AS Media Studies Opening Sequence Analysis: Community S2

Hi, I'm Ishan Aziz. I'm doing my opening sequence one of my opening sequence analysis for my AS Media blog, and the opening sequence I'm going to be analyzing is from season 2 of the NBC sitcom Community. So yeah, I'm just gonna play it. Okay, so we start off with the first shot,
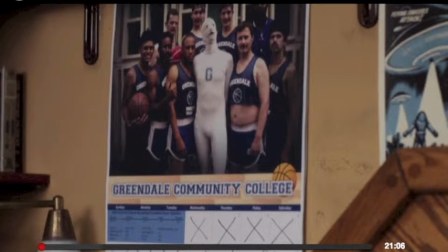0:28 which is of sort of the really goofy mascot and sports team of this fictitious community college,
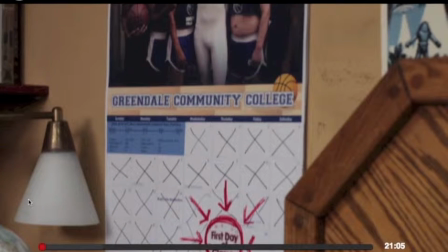0:34 Greendale, which sort of establishes how weird and kooky this school is,
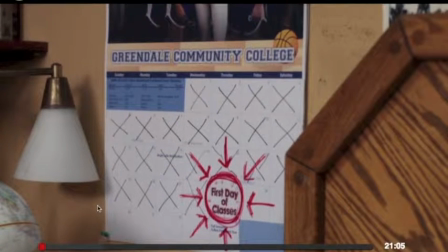0:39 as well as the show itself. Then you get the circled first day of class date on Abed's calendar,
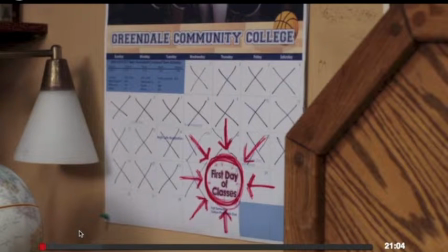0:46 which shows just how much he loves his school, how much he loves his just the experience of going to school.
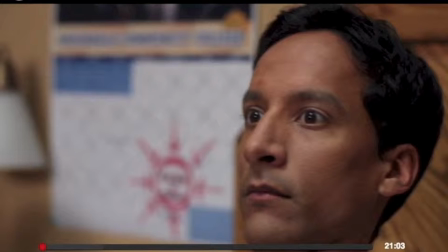0:53 Uh, so then he pops up, and you get sort of the sense of how
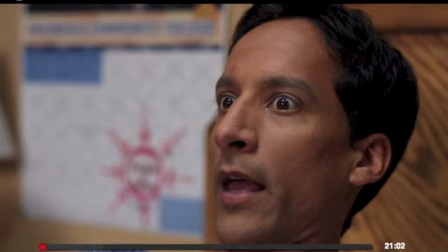1:00 alert and kind of weird he is in that he's so alert immediately as his alarm goes off, and he announces,
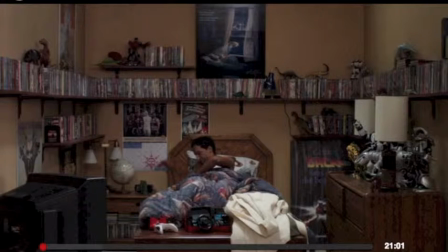1:06 "And we're back," which is sort of a feature of his character that he talks about stuff as if it's a TV show.
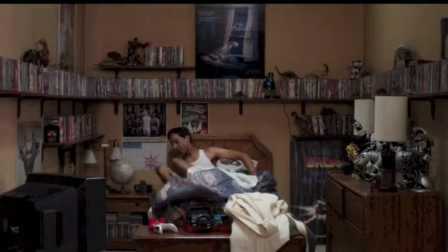1:12 So he announces it as if it is the beginning of the second season of a TV show, which it is, but he's a character inside.
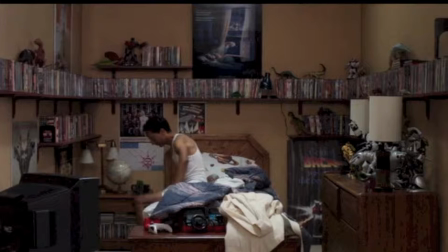1:19 So it's sort of him breaking the fourth wall. So we sort of get an establishment of Abed's character in a way in this shot.
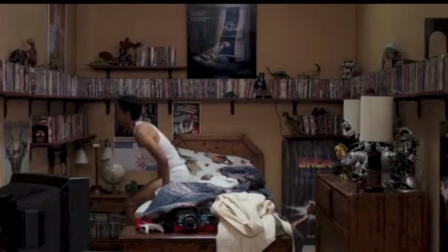1:24 We get his room, which is full of DVDs,
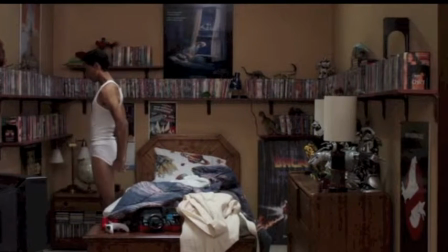1:28 which like something you learn about the character in the earlier season and throughout the show is his love of television movies.
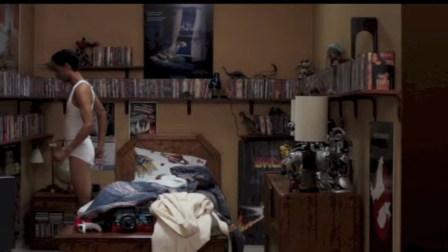1:35 You got all his DVDs, his posters and stuff.
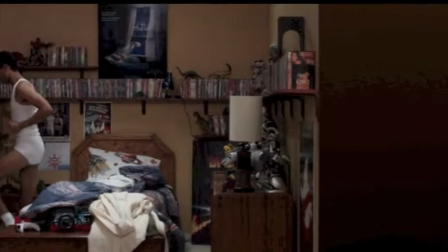1:38 So yeah, you get so then this horizontal tracking shot, I guess you'd say,
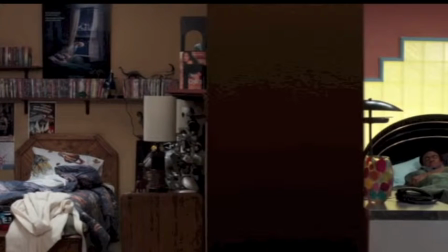1:46 begins, and the next person we see is Troy, and it's kind of important that this goes right after Arbed because their friendship,
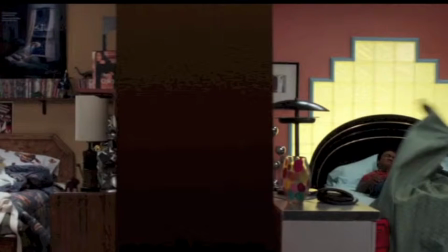1:54 their like best friendship, is one of the main features, like one of the most important sort of relationships in the show.
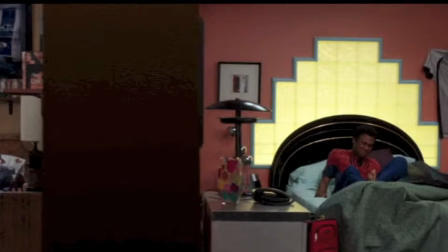2:00 They're sort of very connected. It's where a lot of the comedy comes from.
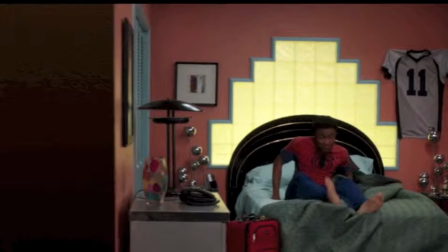2:04 So we get the establishment of the re-establishment, I guess, of Troy's character as sort of this man-child character.
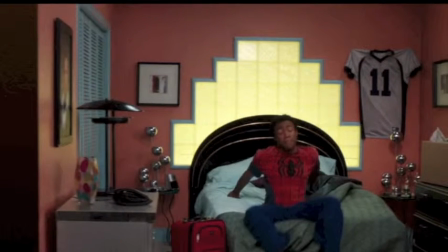2:10 He's wearing Spider-Man PJs. We also have his football shirt and his trophies.
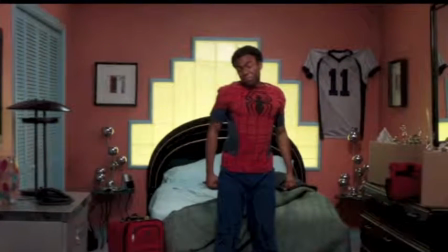2:15 Uh, he's doing his like sort of goofy face a bit,
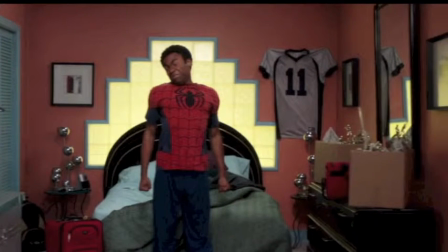2:20 so it's establishes a comedic tone to do with the character, and it's kind of like a goofball character as well.
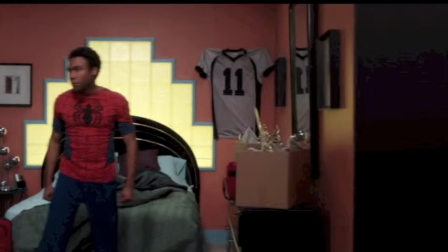2:27 Uh, Moving on, the tracking shot continues, and just give a second.
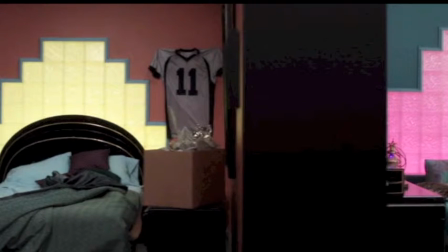2:35 I think we see Pierce next, and this, again, all the rooms establish character in a clever way, in an overt way as well.
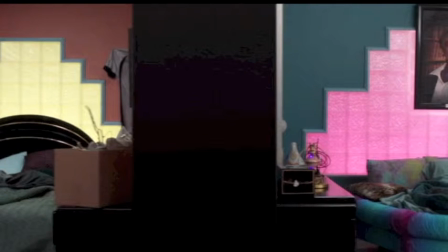2:44 It's something that Community is very good at.
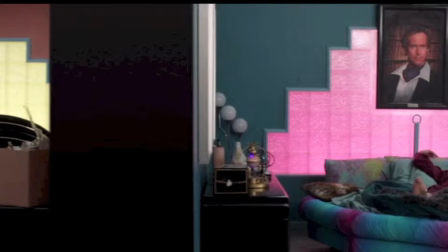2:46 It's very good at showing stuff through surroundings, and the tone is always emphasized by colorful and exciting surroundings.
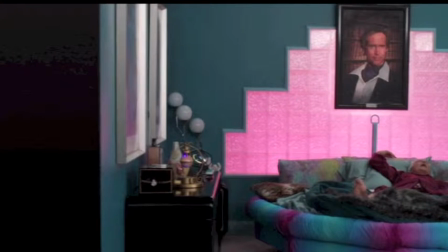2:54 So Pierce's room, who's played by Chevy Chase, we get a picture of him when he was younger above his bed,
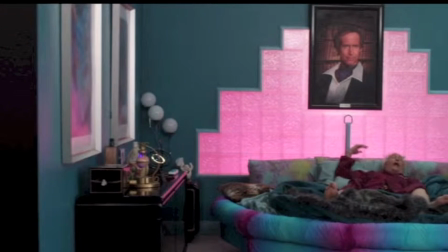3:00 showing how he has this delusion of his own sort of identity.
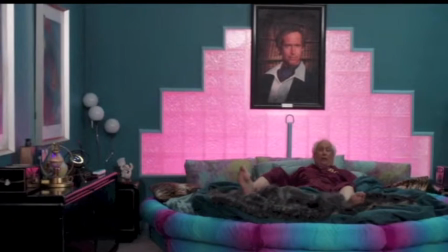3:06 He thinks of himself as a very young person. It's a feature throughout the show. Who he thinks of himself.
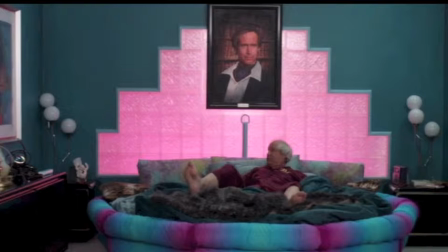3:11 I think he pictures himself as he was in earlier years, which you can also see in sort of the
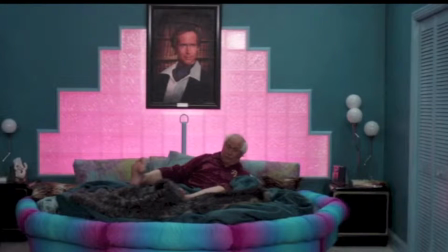3:19 70s look of his room as well.
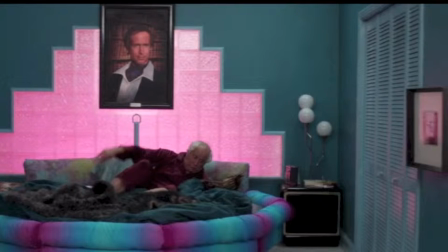3:22 So he's yearning, and he has this delusion that everything's still,
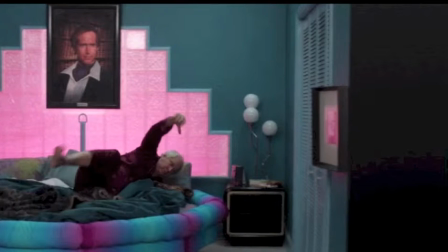3:28 even though he's old, he's still the same as he was when he was younger, which is sort of a feature of the character.
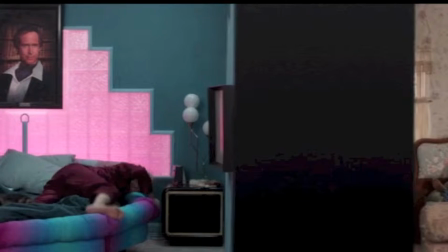3:35 So the pan continues.
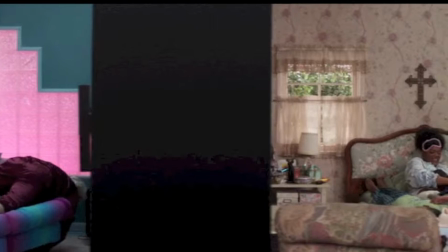3:43 So then we have Yvette Nicole Brown's character,
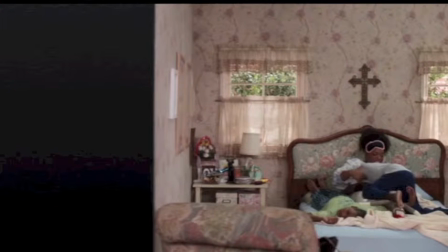3:48 who Shirley, who, and on her bed she has her children, which is a big feature of her character, that she's a mother.
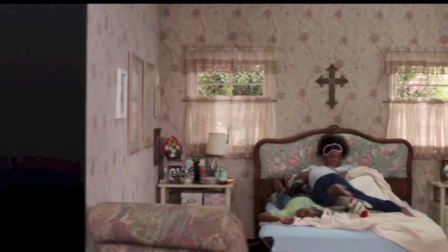3:55 She's very caring and matronly.
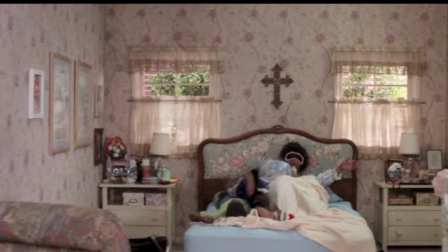3:58 Got the cross above her bed, as a lot of the comedy from her characters, from her intense sort of Christian nature.